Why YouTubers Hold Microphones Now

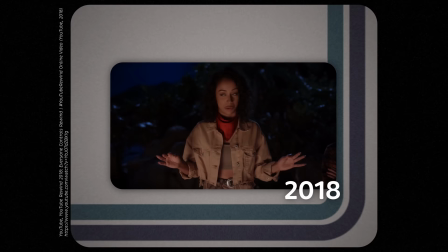YouTube Rewind 2018, however, is special because YouTube Rewind 2018 has the honour of being the most disliked YouTube video ever. There were several reasons this particular video received such a frosty reception.
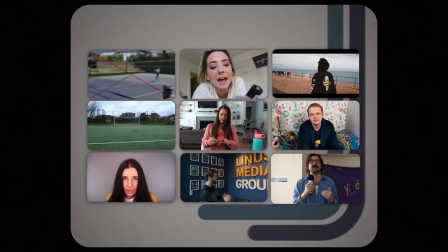One was that, by this point,
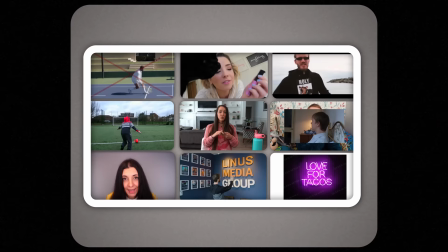YouTube had just become too popular for a single such video to be able to please all of the various audience segments using the site.
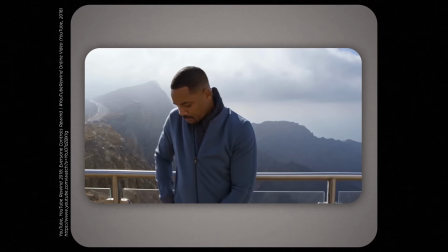But one of the more specific and widespread criticisms came from this opening scene.
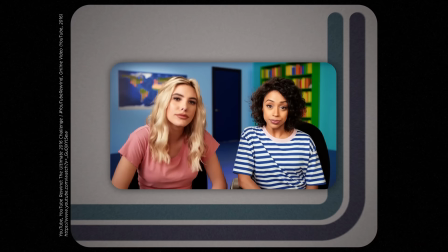Previous editions of Rewind had been opened by then-popular YouTubers such as Lilly Singh and Lele Pons.
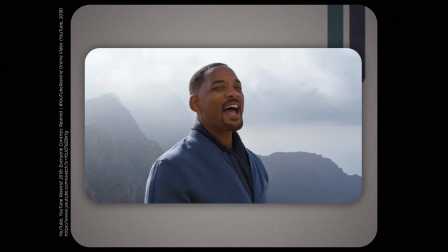The producers of the 2018 entry in this series, however, had decided that the first person to be featured in that year's Rewind should be Will Smith.
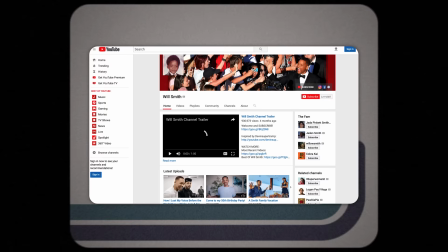Which wasn't quite as ridiculous as it first sounds. Earlier that year, Smith had launched his very own YouTube channel.
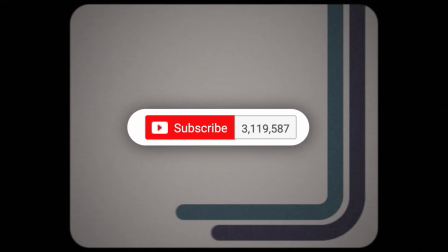And it had proven pretty popular.
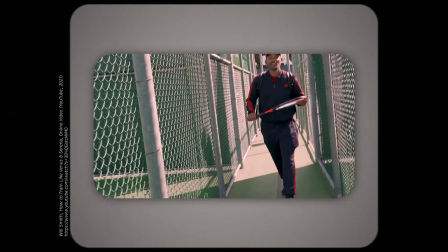Nevertheless, a lot of people evidently felt that there was a big gap between Will Smith being on YouTube and Will Smith being a YouTuber.
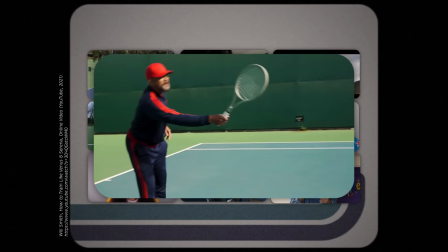Rightly or wrongly, some viewers felt that it was disrespectful to those who had built audiences natively on the platform for a traditional Hollywood celebrity to be placed centre stage in what was meant to be a celebration of everything which made YouTube unique. It perhaps didn't help matters that tension surrounding a supposed invasion
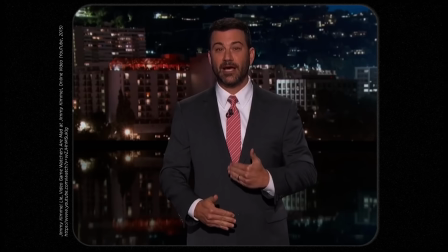of corporate content was already a bit of a sore point among some users.
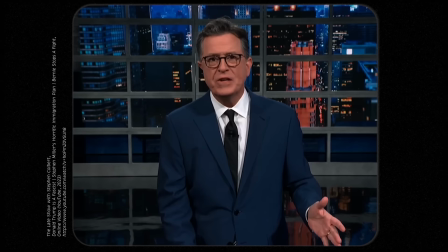Over the previous year or so, America's various late-night shows have begun to take YouTube much more seriously as a distribution platform.
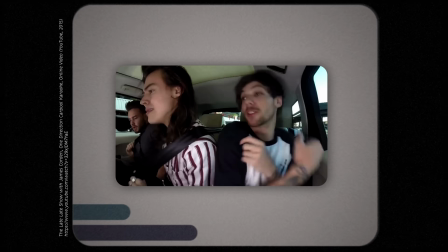Some produced custom content specifically for the platform, such as Trevor Noah's Between the Scenes.
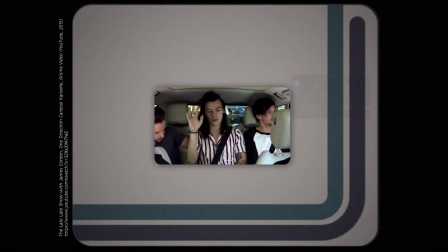Others produced segments to be easily clippable and repackaged for it, such as James Corden's carpool karaoke.
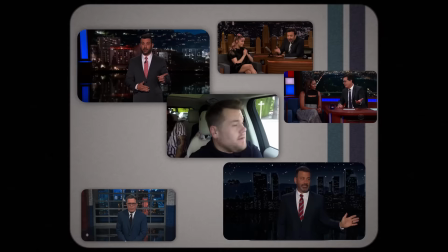And these videos gradually became harder and harder to escape.
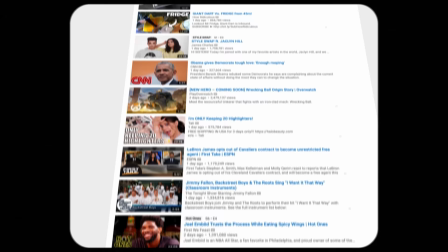A particular bone of contention was that late-night clips, as well as film trailers,
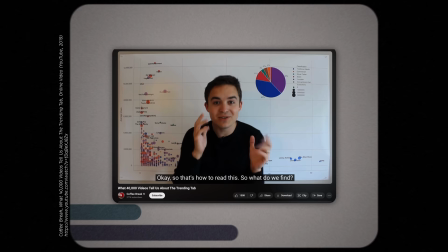music videos and sports clips, seemed to do especially well on the trending tab.
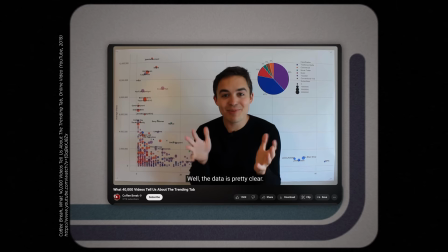In May 2019, Stephen from Coffee Break and now CoffeeZilla made a video in which he used a tranche
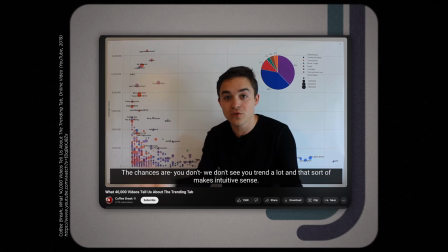of scraped data to show that videos from corporate channels were far,
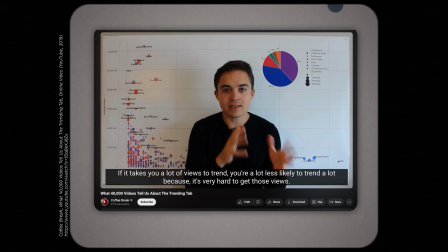far more likely to be elevated to the trending page than those of native YouTubers.
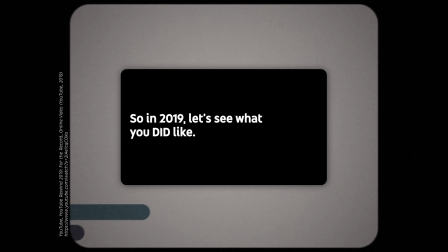When it came time for YouTube Rewind 2019, an obvious effort was made to foreground creator-made content.
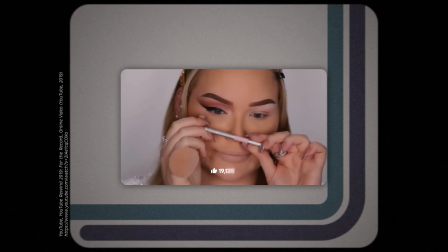Perhaps someone in YouTube HQ was keen to make amends for their perceived selling out of homegrown creators the previous year.
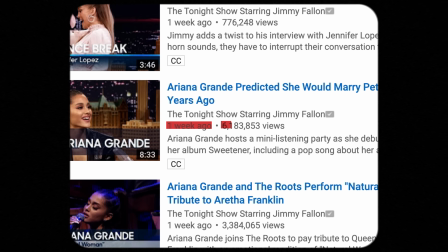That being said, the idea that YouTube has become more commercial as a platform has never really gone away.
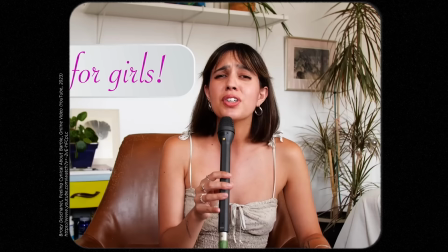In fact, I think the rise of YouTubers holding microphones is a pretty direct response to those same anxieties. Perhaps increased concerns about the supposed corporate capture of YouTube are a result of how thin the boundaries between commercial content and creator-made videos has become. There has, after all, always been some corporate content on the platform.
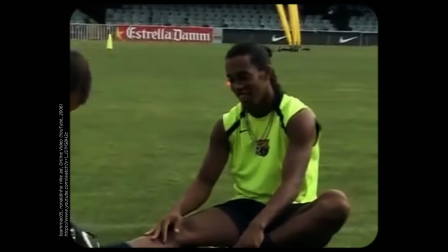The first video to receive 1 million views on the site was a Nike ad.
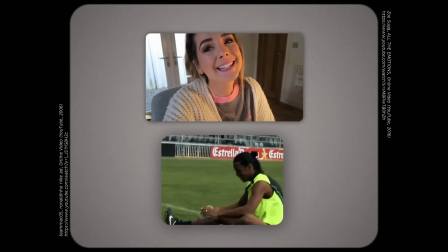But such videos always stuck out like a sore thumb. No one was going to get confused between a shoe advert and a Zoella vlog.
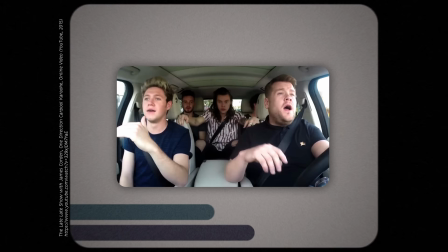In recent years, companies have got much better at tailoring videos to the site.
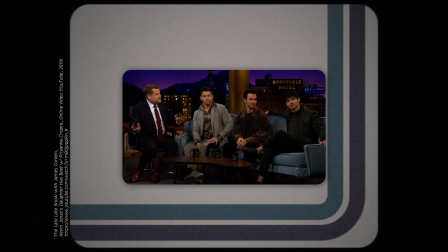Take Carpool Karaoke.
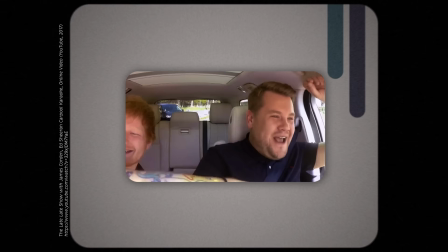This segment presumably worked perfectly well as part of the larger Late Late Show when each installment was first broadcast.
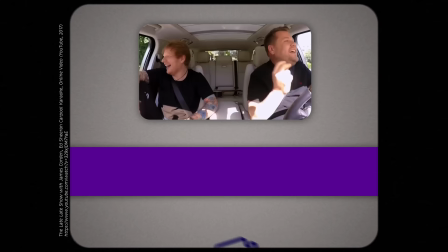But it was very clearly made with the intention of later uploading it to YouTube.
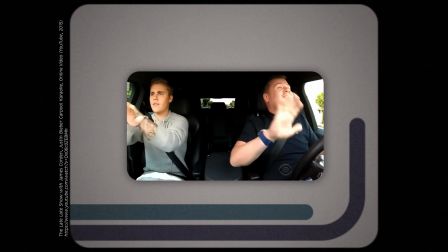And that's not just in the fact that it's easy to clip out without needing any broader context from the rest of the show. It's also evident in its style. Carpool Karaoke does its very best to channel Internet Ugly.